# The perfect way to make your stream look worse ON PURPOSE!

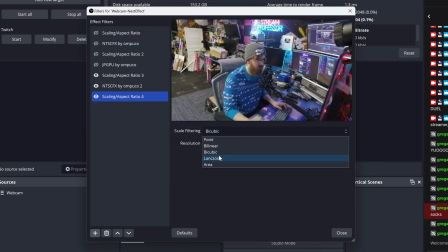[4:08]
And then what I go ahead and do is add another scaling filter, again with area scaling, and bring that back up to the native res of my camera, so 4K.
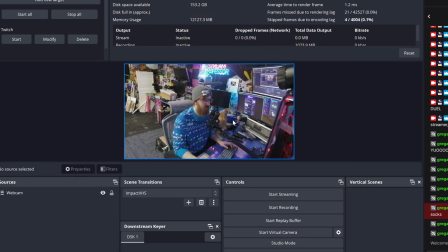[4:17]
You can see in the preview it doesn't do a ton, but in the actual scene, it does a fair bit.
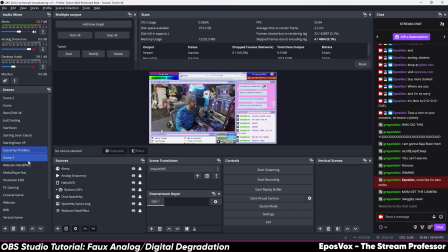[4:22]
And so that is the default filter, and I like that enough as is. Like, you could probably just use that, and it's great.
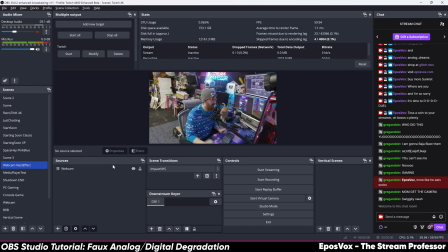[4:27]
Like, this is exactly the kind of look that I was going for. But I did appreciate the JPEG filter and wanted to take it a little bit further.
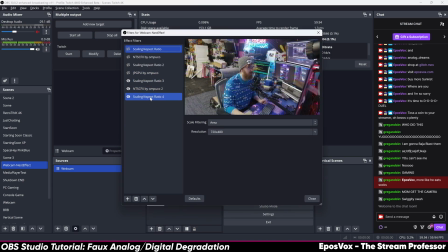[4:35]
And so I also added that in after the re-upscale step because it has its own scaler.
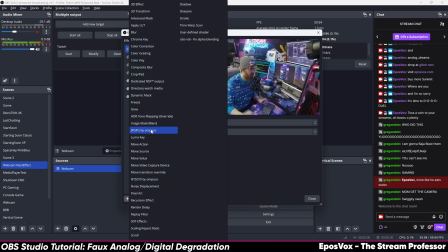[4:42]
So we're going to add a new filter,
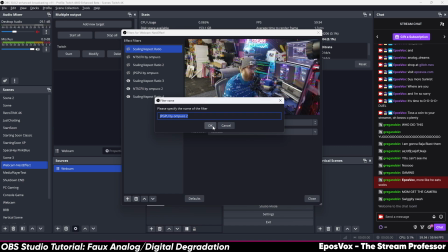[4:45]
JPGPU.
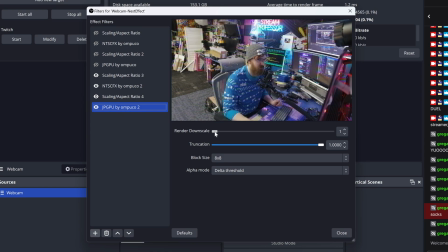[4:47]
And then, again, by default, you're not really going to notice it, but it has this render downscale, which is just basically a decimator that starts crunching your footage again. And you can see here it starts really blocking it up. which is the same as doing the scaling artifact for the most part.
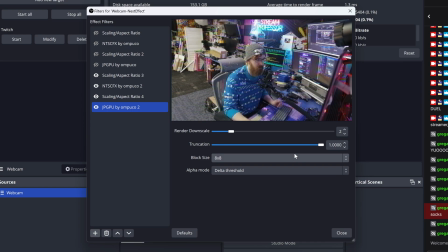[5:02]
You don't really want to go too far with this, but what you want to do, I changed block size to 4x4, and I'll show you why in a minute, because I'm going to leave it on default. But the truncation is basically your JPEG compression level, is how I'm looking at it. So 100 or 1 is basically 100% quality. You're not going to notice it super much, but you start bringing it down,
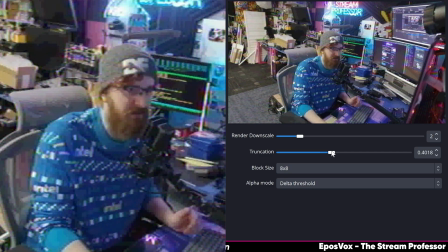[5:21]
and you can see it gets grainier and blockier, and then it starts introducing banding in the colors, and then you start getting dithering.
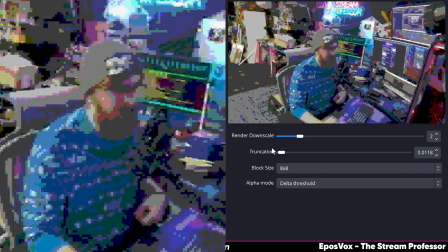[5:29]
And eventually, if you go too far, cool little abstract look, but you know, it looks like a posterization effect from 90s like skateboarding videos or something.
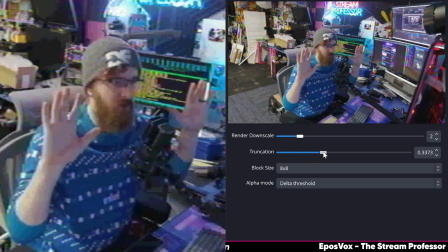[5:37]
And so you find a little happy balance where it looks like an overly compressed JPEG combined with this filter.
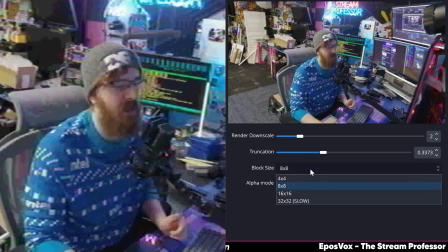[5:42]
Now, it does have these block sizes. So it's got 4x4, 8x8, 16x16, and 32x32, which would imply, since it says slow, that that would be like a higher quality or better result kind of thing.
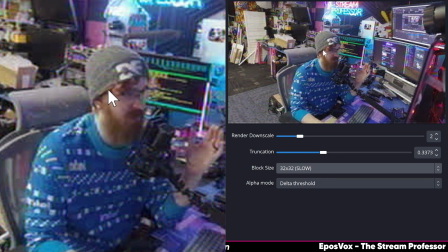[5:53]
It certainly does move slow here, but what I find is it adds these big macro squares across the screen that ends up looking really poor. And so I actually make it really small because it kind of makes the effect less, I guess, obvious.
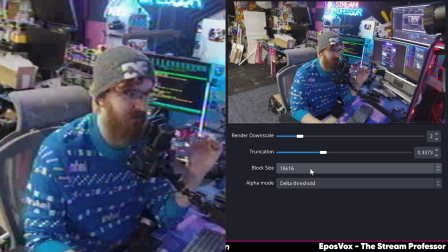[6:08]
You can see here it really changes the banding and stuff like that. But I feel like the bigger squares become more visible as just like a static grid across the image. And so I prefer dropping it all the way to 4x4 and then building my truncation setting based on that.
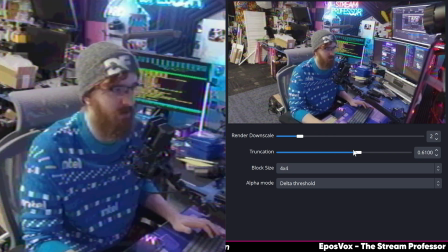[6:21]
And I just want it subtle. Like, I want the banding to be noticeable and stuff, but I don't want it to fully look like a posterization filter. And you can play with the order of these. Like, if I drop that before NTSC, it gets really crunchy here.
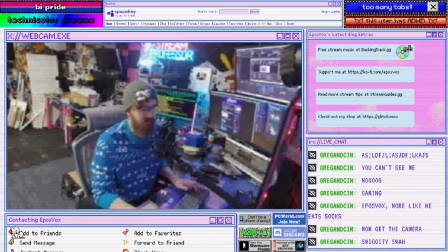[6:31]
And maybe that's what you want, especially if we pop back in the scene. Like, now it just looks like really, really compressed video, which is kind of a vibe in and of itself.
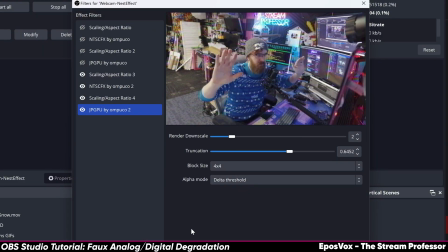[6:40]
But play around with how you want it to look yourself. I think adding the extra little banding on top of the NTSC look preserves the integrity of the NTSC look, because just doing it in the way I had it before, you can't really tell that it has those qualities from that filter.
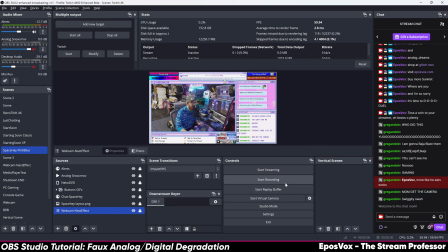[6:53]
But that is how I do the primary visual of it.
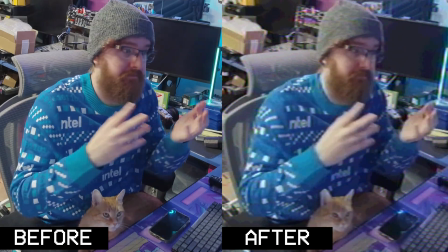[6:55]
And then I have a scanline overlay and some other stuff in this scene that we'll talk about as I explore my full stream layout I've been building for this crazy world I want to stream in. That is the bulk of it.
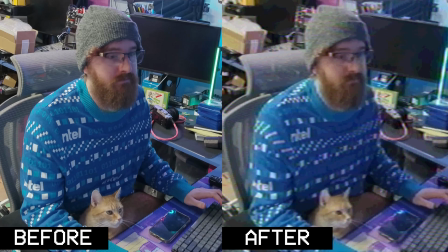[7:03]
But I also wanted to take it further with an audio plugin recommended by Shindix,
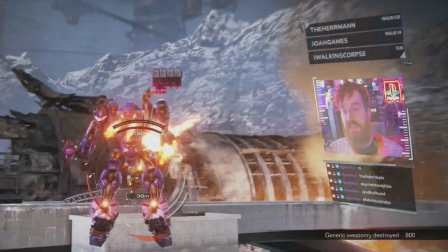[7:09]
the VTuber person who recommended the HUD style layout that I made for Armored Core 6.
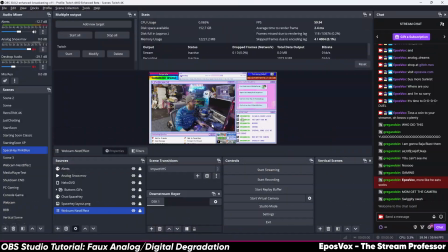[7:15]
They highlight all sorts of crazy streamers and their layouts and stuff. And they highlighted this VST that I wanted to point out, which again is paid.
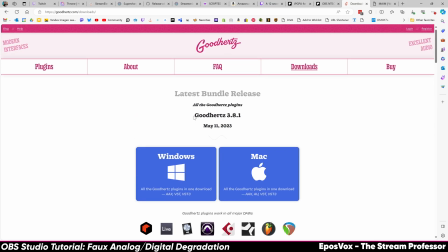[7:23]
This is called Lossy from Good Hertz. Now, I typically avoid paid VSTs for a lot of this stuff, especially for videos, because not everyone can access it. And this thing is $79. Which is super expensive. There is a free one called MAME, which is very exciting, and I want to play with it.
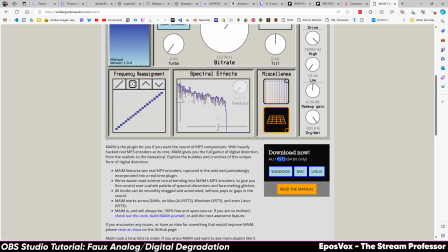[7:38]
But it is VST3 only, and OBS does not support VST3.
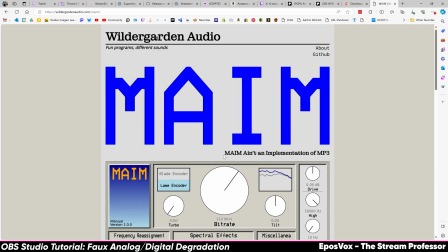[7:44]
If you're using something like the Elgato Wavelink software, it supports VST3, so you could use it there if you're processing your mic that way. But built into OBS, this cannot be used, whereas the Lossy plugin comes in VST2 as well.
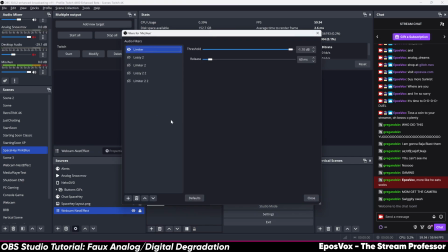[7:56]
And so go over here to my mic audio device, add a filter, and I added the gigahertz lossy.
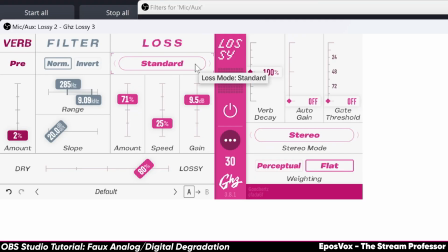[8:04]
And so this simulates a lot of different lossy compression, be it MP3 compression, frequency limiting for like phone calls, as well as even packet loss and packet repeating, which adds that crackly whatever.